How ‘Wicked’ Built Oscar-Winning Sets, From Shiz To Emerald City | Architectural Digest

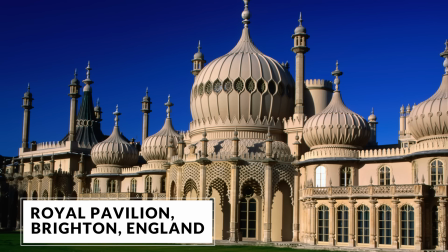Brighton Pavilion was built in the early 1800s before Queen Victoria took the throne,
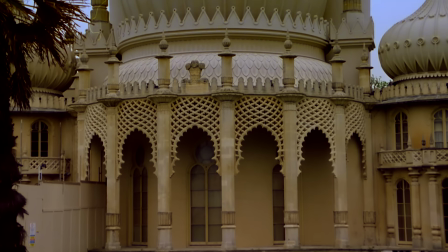so by the Prince Regent, who was the son of George III. He built this sort of Taj Mahal-looking palace down on the south coast.
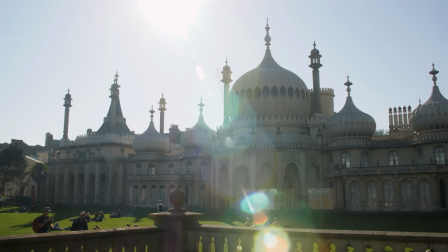That is now a museum, but it's a remarkable piece of architecture and it's still standing.
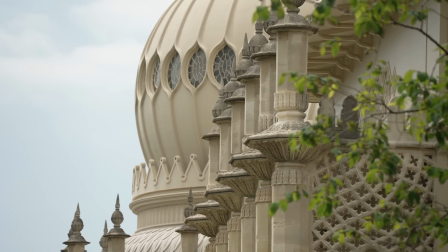And so I went down there because it was probably one of the few places in England that I felt was Aussian, because it wasn't just Indian, it was a mix of Chinese architecture, Indian architecture. That was a way into what Shiz was going to become.
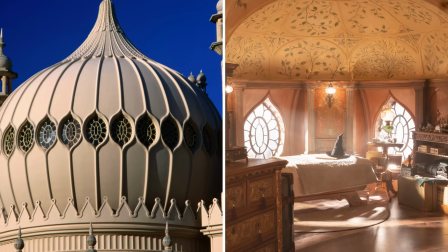And I'd been into one of the giant onion domes and I'd noticed these windows, and it occurred to me these were very Shizian and Aussian.
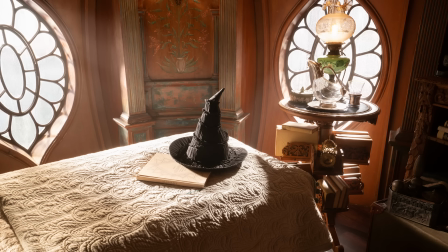And so we built these windows all over the set, and you'll see all these sort of what looks like plaster moldings in the ceiling here. So we had a full ceiling, but everything would come apart for lighting and camera.
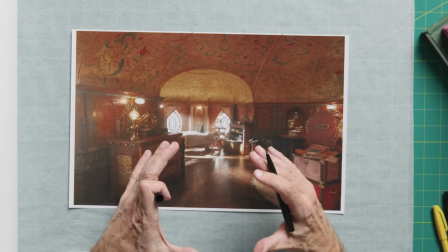So these actually hide all the seams. So it was a giant sort of orange slice of a ceiling.
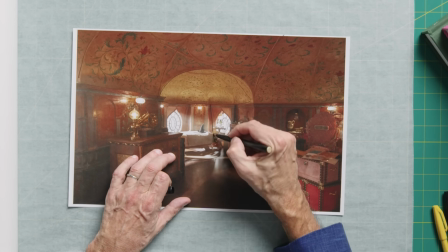So you could pull out all of that bit, leave this wall in here. You could pull out these windows because the camera had to get into this space to film the number.
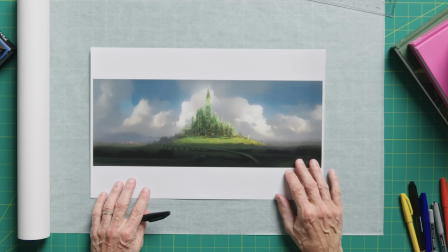So here we have the concept illustration of the Emerald City. The Wizard of Oz is an American fairy tale, and so I really needed to have a sort of slice of Americana in the film.
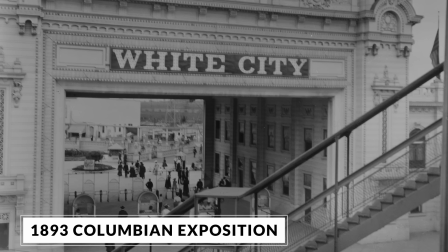And I was looking back at the White City in Chicago that was built for the Great Exhibition.
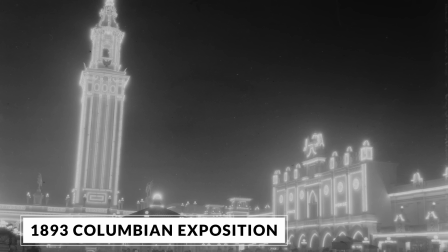And if we look back at the White City in Chicago, it was a time of, electricity.
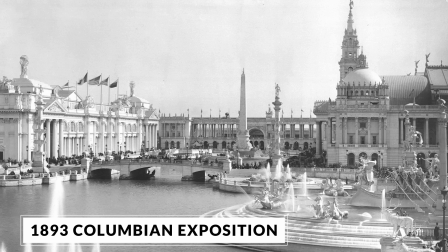It was the time of the future. It was a palace they built. They built this incredible place, Burnham, Sullivan, and all the architects that were involved. Everyone wanted to go there. Millions of people wanted to go there. But it was, ironically, because they had to go so quickly with the White City, they had to build it all with plaster and wood and not in stone. There were only a couple of buildings that were in stone. So it was an illusion as well, which I think also relates to our character, the wizard. Everything is an illusion. Here's the backlot. You can see the inspiration from the 1893 Waltz exhibition.
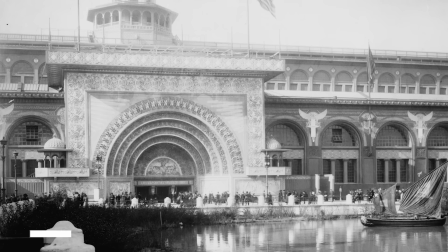And what I love about this is Sullivan's great arch that he built was actually the transportation building.
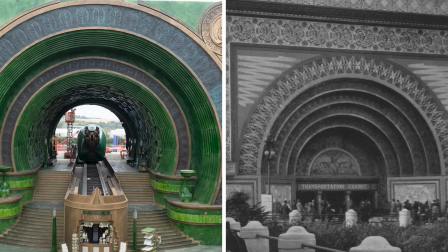So I love the fact we built an Aussian train in the transportation arch. By the time we got to Emerald City, it was beginning to run out of money. So I had to reuse everything I had.
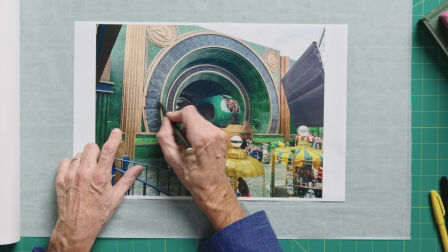And then you can see how we were doing it. We were going to sculpt and mold all these tiles that we could then use on every surface of the back lot.
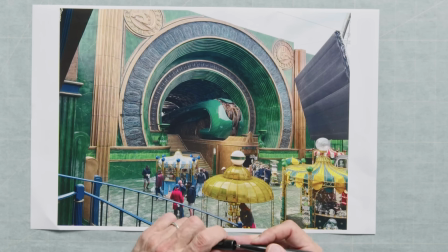There's some here. The roof of this isn't just flat, it's got texture. And so when the light hits it, it moves, so it feels like it has depth. So it's very important to avoid flat walls in back lots.
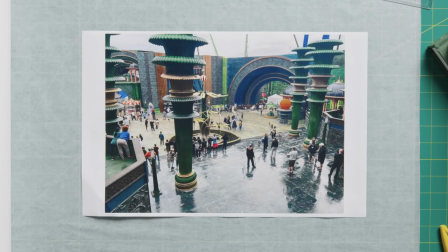So this is the second part of the Emerald City backlot, which is Wizardmania, which is behind this arch, and the front gates or doorway of the Wizard's Palace.
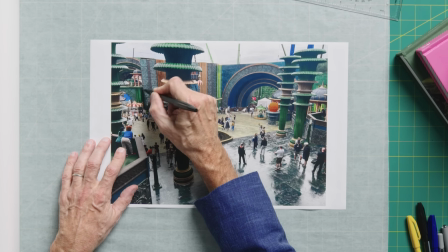You can see the multi-use of Emerald City tiles going on here. So every surface I really wanted to cover, so there was interest everywhere.
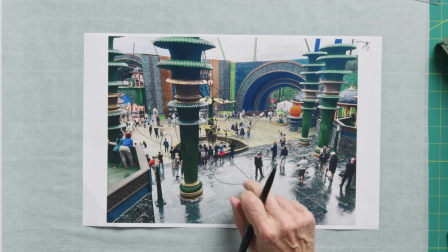But these columns, you'll see them in the Great Hall. I really wanted to reuse every piece of architecture I had made for the interior sets on the palace. Here we have the Great Hall, and really this is a room of intimidation before you meet the wizard.
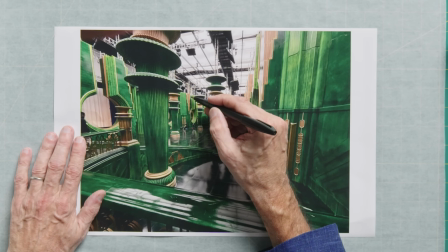I really wanted to play with scale here. So one of the first things I looked at is these sort of giant
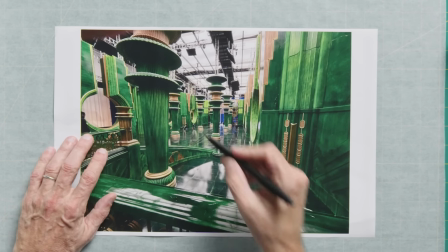windows that sort of, again, have enormous depth and step in.
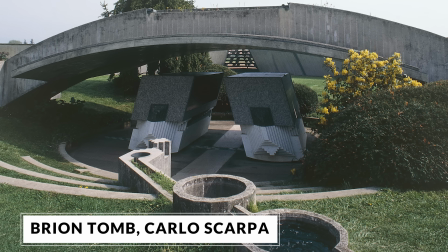And definitely I was influenced by people like Carlo Scarpa with this kind of his sort of love of circles in his concrete architecture.
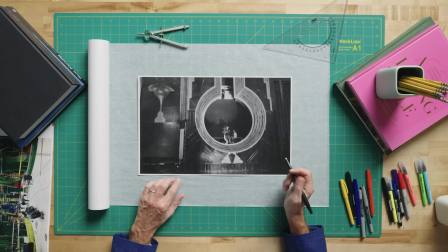Here's one of my windows. This is a shot John Chu took on set, and it really just gives you the scale of my Aussian windows.
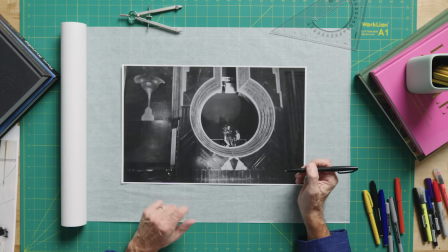And here's our wonderful camera crew. And so you can see the distances and depth.
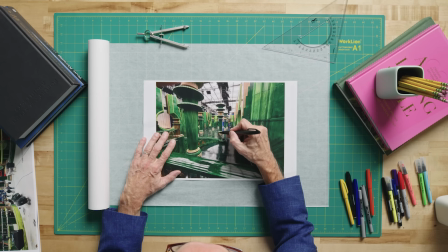And here are the columns.